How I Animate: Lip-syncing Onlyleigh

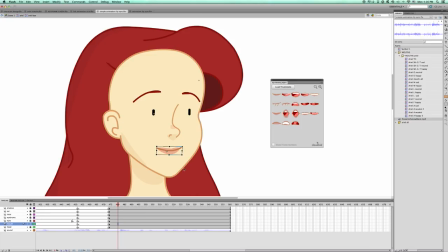(8:18)
Let's load the caddy. Now Now our job is to listen to what she says and choose the mouth movements accordingly. So our first sound is an O. So we'll choose the O sound movement.
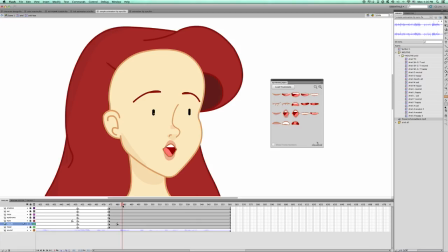(8:30)
Ariel is pretty happy here so we'll go with the happy mouths of course. As you drag the timeline and listen, you replace those mouth symbols accordingly. T should go in here now. The T forms into J so we'll keep the same symbol since it sounds familiar.
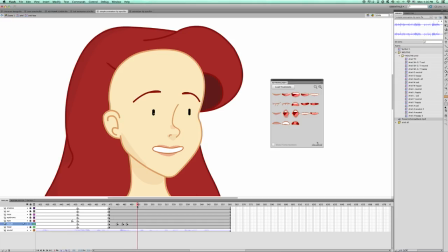Our next sound is uh, so we'll choose a happy uh symbol. And so on. Basically when you lip sync according to sound, you should perk up those ears and follow your gut feeling.
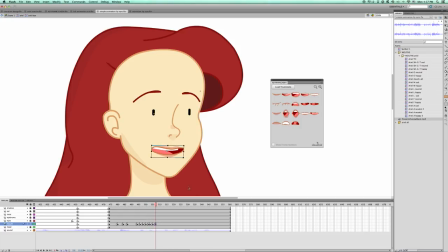(9:05)
There aren't really specific rules here, as long as the character seems to align with the soundtrack. The most important thing is to communicate to the audience that this is the character talking. Basically witchcraft. So as long as you manage to keep that illusion, the number of mouths and how you place them, don't matter all that much.
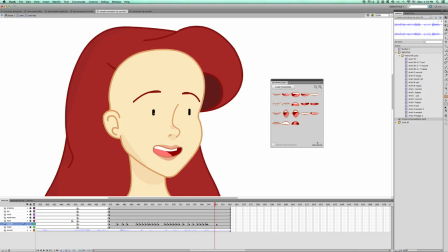(9:23)
If you convince everyone your character is real, you're golden. Alright, let's play the video and see how we did with the basic syncing. Looks good, but I think I'll drag all the animation one frame backwards.
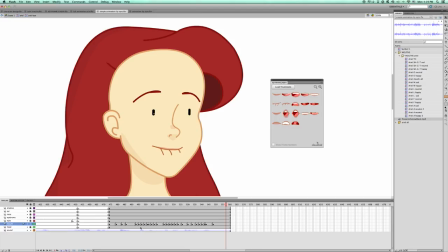(9:43)
Yeah, feels a little better. So you might have noticed this kind of lip syncing looks a little different than my usual lip syncing. That's because there's a very specific way I style my lip syncing. So let's talk a little bit about what that means, and what that might mean for you.
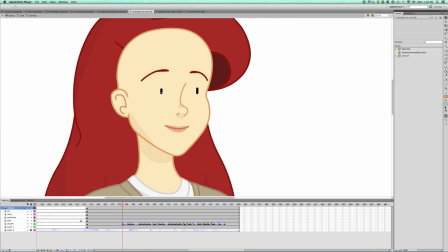(10:04)
This is what my final timeline looks like. Let's look back at our basic animation from the previous page and play that versus the final one.
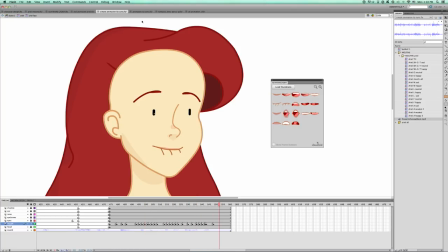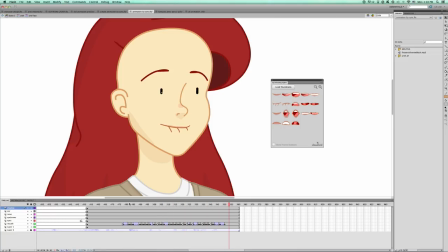(10:21)
You can tell the second one is way smoother and less staccato-y in movement. I do that by using motion twins and add more keyframes with subtle animation changes of the mouths. Let's see an example.
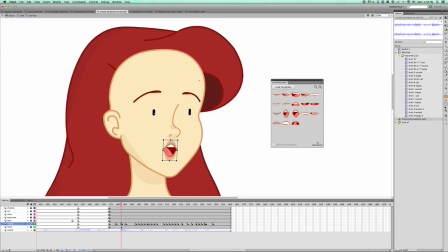(10:37)
The sound transitions here from O to O, so I'll make another keyframe to resize the mouth and make an O shape. then I create a classic motion tween between the keyframes. I like adding a little ease out to give some flavor.
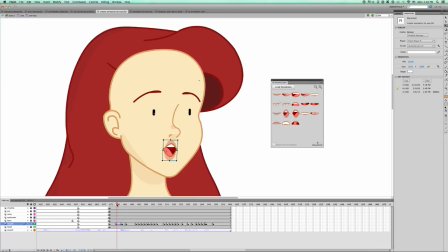(10:56)
Much smoother now. E sound. Let's add one keyframe here and change up the mouth in the same way.
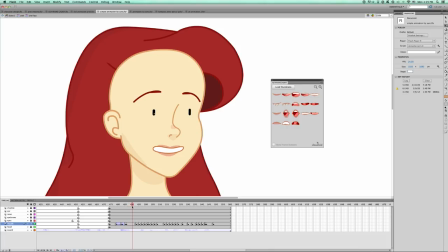The T here transitions to so we'll give it a nice long motion tween between keyframes.
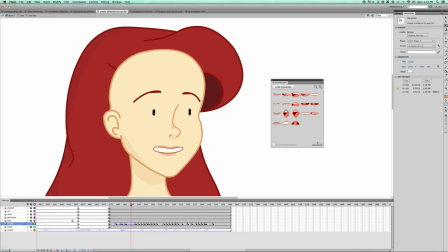(11:30)
That's nice. Some movements don't require such stylizing, some do. It's really a matter of flavor and feeling the animation. I use this method all throughout my lip-syncing process till it reaches this outcome. Yeah, it's a bit of a hassle, but I like how it looks and honestly, it's my favorite part of animating.
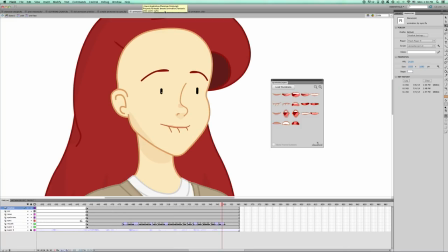(11:49)
My styling aligns accordingly if the character has more complex facial features.
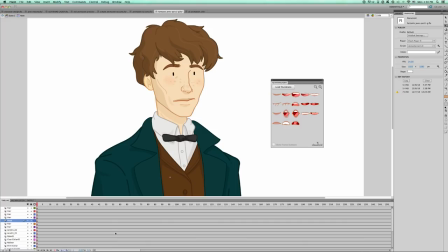(11:53)
For example, if you look at this character, Newt from Fantastic Beasts, Eddie Redmayne has a very specific look that centers around his mouth area.
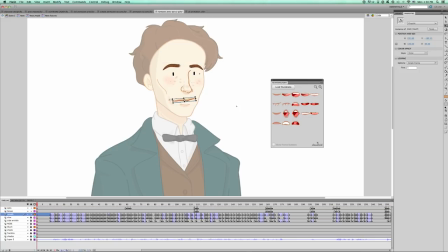(12:02)
So you can see in addition to his mouth, I've also created this shadow and this chin to help identify the character better. Unfortunately, it sort of also triples the lip-syncing job, but it's a living. Let's let Newt speak so you can see his movements.